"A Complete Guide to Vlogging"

For example the most typical and the most basic is just pointing the camera or the smartphone at you and just talking to the camera straight ahead just
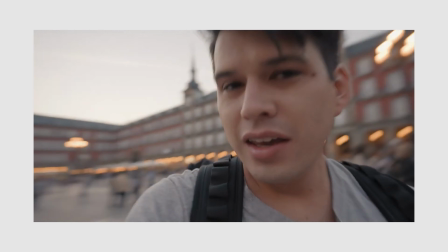4:44 saying where you are what you're gonna do with who you are and just showing a bit of the surrounding so that's the typical vlog that we all come to know but also you can basically not appear on screen you can make a lot of cinematic shots more bureau like oriented more
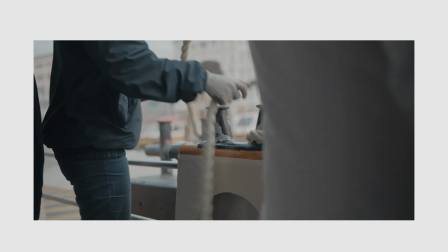4:58 artistic just showing the scenario maybe in slow-mo and then you slap on a very nice music track on top of it and that's more of a cinematic vlog or a travel feels vlog for example another way you can do it is in a similar manner just not appear on video or maybe yes but you can narrate or voice over the video of after in post when you get home.
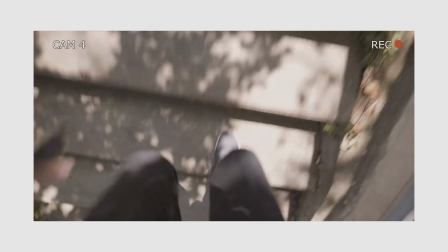5:18 So after Sevilla and Cordoba the next stop on my journey was Barcelona. Now in Barcelona I stayed for three days and I filmed basically nothing.
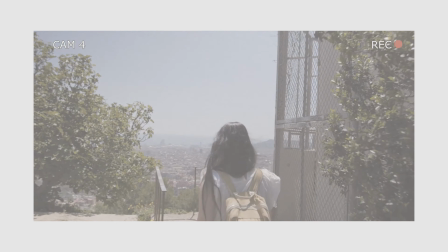5:25 No photography, no video, basically it's just a flat city.
So that way it creates a different type of vibe. You can also put subtitles and create a more of an artistic look. There's everything, there's no limits really when it comes to vlogging. The limits are only our creativity now there's another way you can do it for example just sitting down over here and doing a recap with narration over for example if we were to make a vlog right now hey guys what's up i just got back from my trip to new york i went
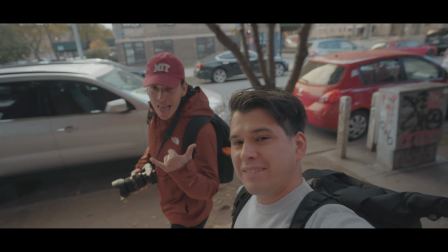5:51 there with my friend patricio and walked around first of all we arrived quite late into the city so we went down to see the sunset in domino
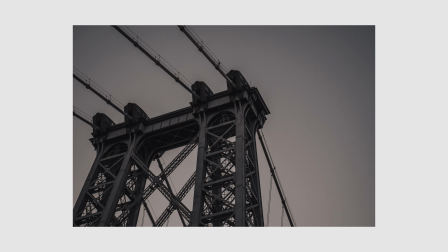5:58 park it was just a beautiful landscape in the sunset of manhattan then the next day a bit more refreshed we went to brooklyn bridge then to the vessel and at the night we went to a halloween party because well we crashed the party of a friend over there we didn't have
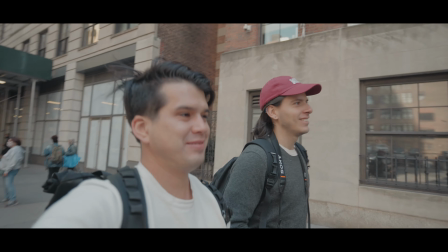6:12 any costumes but we have had a great time then the next day yeah we walked around a bit we went to bnh photo i picked up my dj
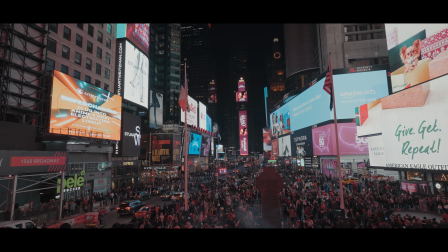6:19 avada my friend patricio got himself a 16 mil for sigma and then at night we went to rockefeller and also to the empire state
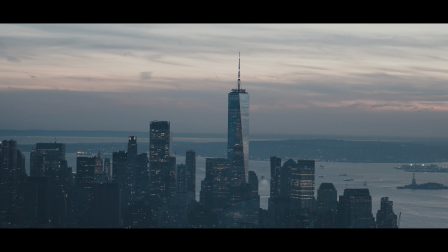6:27 lookout points and it was just fantastic i really love that city and i plan to go back in the future we took so many photos and yeah it was
nice you see what I did there guys I just did a mini recap vlog within this video so that's a great way you can do it as well so as you can see there are several manners you can create vlogs and you can also mix all these ideas up and create a more
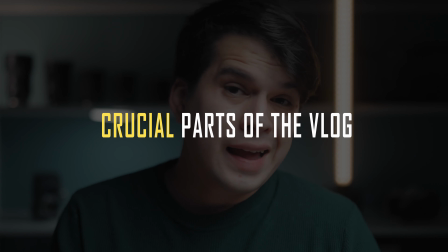6:47 of a complex storyline next up let's talk about the crucial parts that a vlog has now a vlog in essence is just a story it's similar to a movie it's similar to a book similar to chapter in a tv series or a children's book in essence it is a story it should have the same parts as a film so just like a movie a vlog starts with the setting you're setting the scene where you are with who you are and what you're going to do throughout the day and that's in essence well the basis of a story then goes all the development into the conflict that goes all the way up into the climax now in the climax is where all the development of the storyline and the plot and everything comes together with the music and everything is just fantastic, the epiphany, the most cinematic scenes, and then there's some release when you get into the resolution. So in essence, a vlog, as it's a story, it should follow the same pattern in order for the audience to feel that the video is complete. Apart from those parts, the vlog adds another factor, which is the hook. Now the hook goes at the start, and it's a fact, a 30 second sequence that you're taking from the most interesting part of the vlog further along and putting it
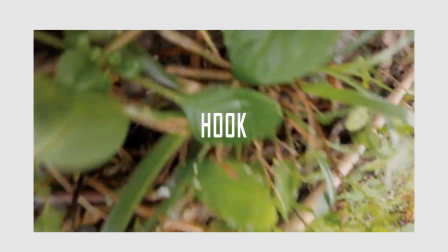7:54 at the start to create a bit of curiosity into the subject or into the audience.